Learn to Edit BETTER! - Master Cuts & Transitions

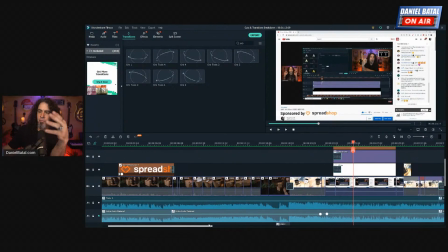[37:26]
Spreadshop had sponsored this piece of content in some of our previous live streams.
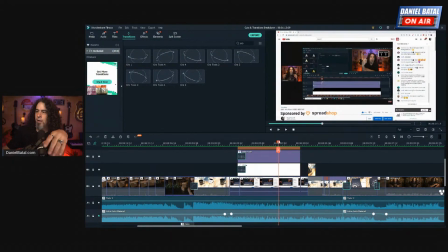[37:31]
That's my disclaimer down there, letting people know that this is sponsored content. When I got to this next section, guess what this one is, guys?
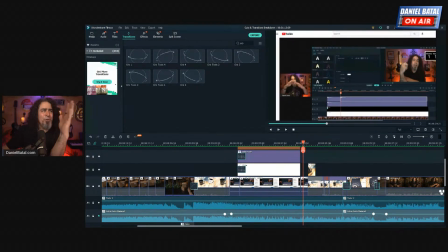[37:40]
This is one that I don't know that anyone got this right. I think someone came close, but I have the list up here.
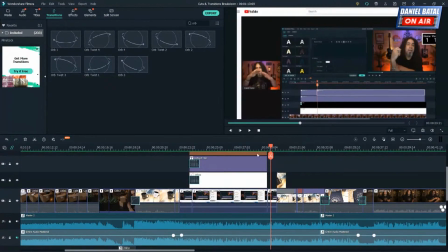[37:52]
You guys tell me, what do you see here? Let me make this big. Now knowing what you know, what do you see happening here?
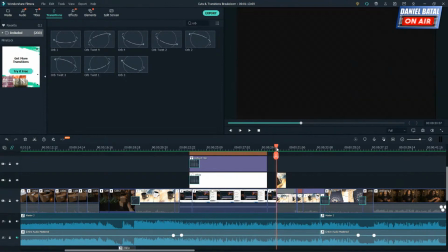[37:58]
Okay, there's live footage. What do you see happening? And then what do you see happening here?
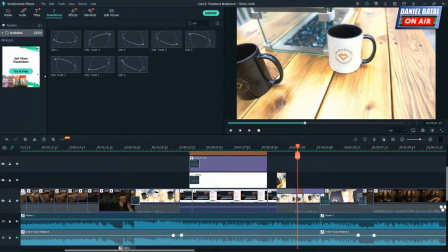[38:03]
What is this one? Put it in the chat. What do you see happening right there?
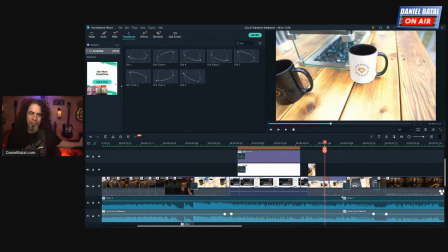[38:09]
This is one that we've already used in here. It's a very simple technique. It's very similar to the other thing we just did. Any hints here? Drop it in the chat if you know what you're looking at.
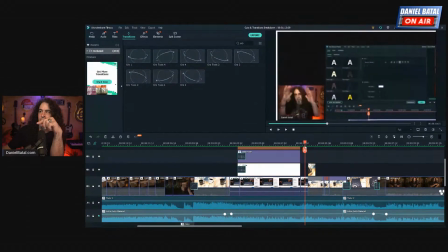[38:20]
It's just a very simple, went from the black in the upper corner, and then I came back out from the black inside of the cup.
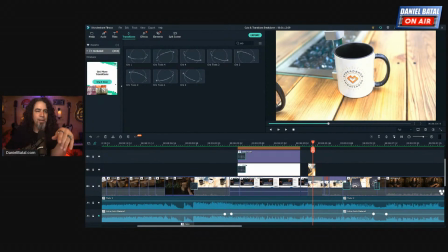[38:28]
I'm going to give a few answers here. Dogfather says pan and zoom. It is a pan and zoom. The real trick here is it's a zoom in with a zoom out. Okay.
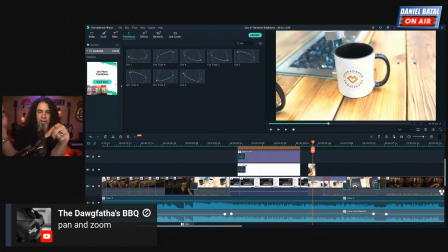[38:41]
Now it does have a slight pan and there is a jump cut in between or a standard cut because it's not jumping to another piece of the same footage. So it's just, we technically call that a standard cut, but it's a zoom in, zoom out transition.
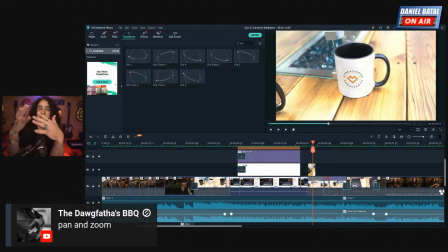[38:54]
You zoom into one portion of your footage, you zoom back out of another piece of footage, putting a standard cut in between. So anybody who got that pretty close, I gave them the point for that. Because like pan and zoom, then cut, right? But there's 2 pieces. You have to understand it's a zoom in and then a zoom out, right?
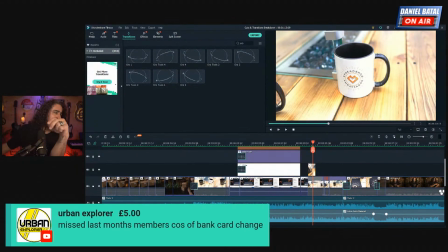[39:13]
Super important, super important. Neil, missed last month's members because of picture. Neil, you're always welcome in the group. You know that, pal. You don't have to worry about that kind of stuff, but I appreciate the super chat.
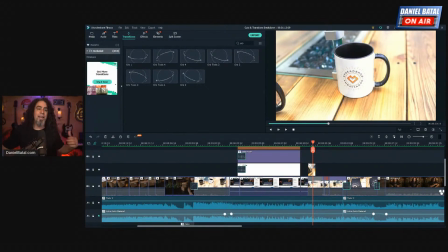[39:25]
Let's see. So that's what it was, in and out, right? And there he is.
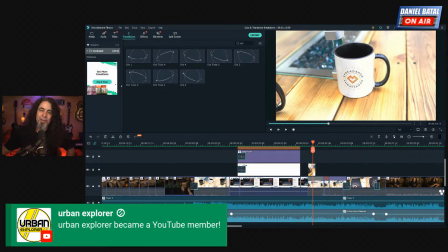[39:29]
Neil's back in. It's like, we're like the mafia, Neil. You can never leave. They'll just drag you. Once you're out, they drag you back in.
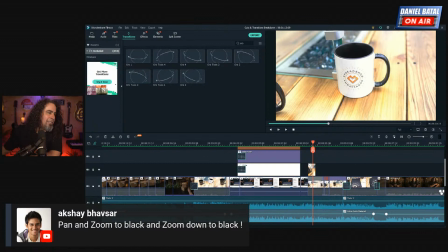[39:38]
So this is what did Akshay said, pan and zoom to black and zoom down to black.
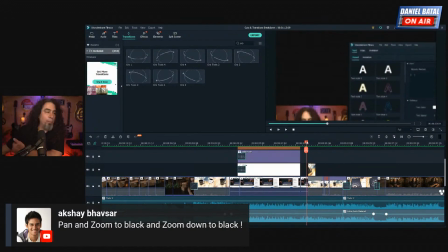[39:44]
You're right. That's exactly what I did. I used it, but it could have been anything. In this case, I did use the black of the mug. And then, so I zoomed into the black of the upper left, cut to another piece of footage of this mug and started zoomed in at the black of the mug and moved back out.
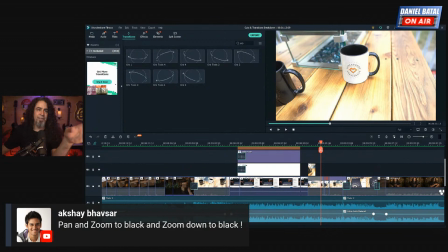[39:59]
So it gave it that effect as if I was going from one piece of black.
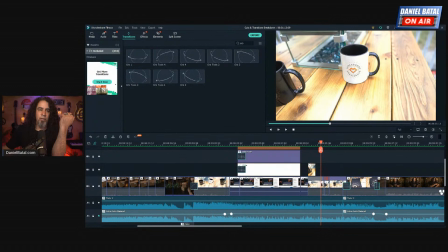[40:05]
Your eyeball says, yeah, we're zooming into black. And when it zooms out, you're like, holy crap, we're at a different place now. How'd we get there? Can it be called a cross zoom? You call it whatever you want. But the thing I really want you to understand here, Aritro, is to understand the concepts of these transitions.
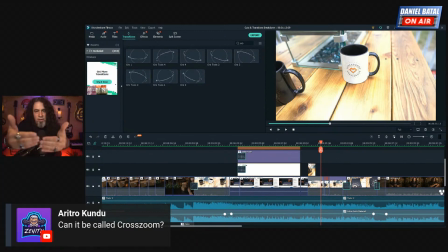[40:23]
It's a zoom in and it's a zoom out. Zoom in on one piece of footage, boom, you're doing a standard cut, and then you're going to another piece of footage, starting zoomed in, and then doing the opposite, coming back out. So it's that in-out motion is what makes it feel like a transition, right?
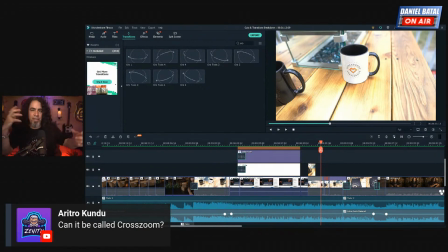[40:38]
And it's not, it's just cuts and it's crop and zoom. So it makes it feel like things are, like more is happening than really is. And I probably overuse this a little bit, but you know, that happens sometimes. Sometimes I
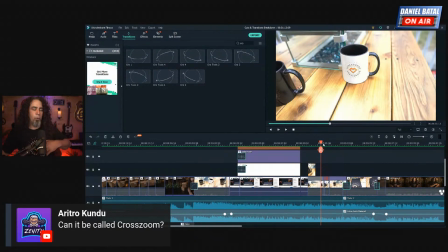[40:55]
go a little heavy on these, but I wanted to show you, how to do these things and how to do them effectively, because there's a lot in here. In this 1 minute and 14 second piece of footage, which just kind of moved quickly through, there are 19 different cuts, right?
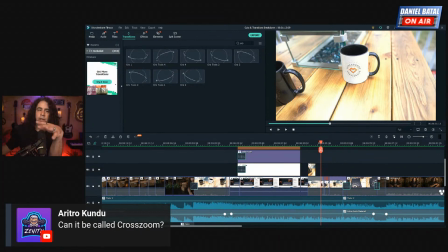[41:08]
So that just shows you how you can keep things moving. I always try to keep the pace of my content moving and flowing to keep it visually stimulating. Especially if you're doing something short, you really want it to bang out quickly. You see that a lot in commercials.
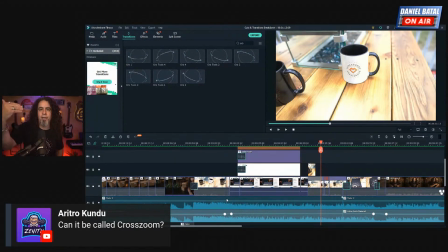[41:23]
You'll see commercials do really fast jumps, boom, move quickly, because they're trying to get a lot happening in that short period of time to catch your eye and keep you watching.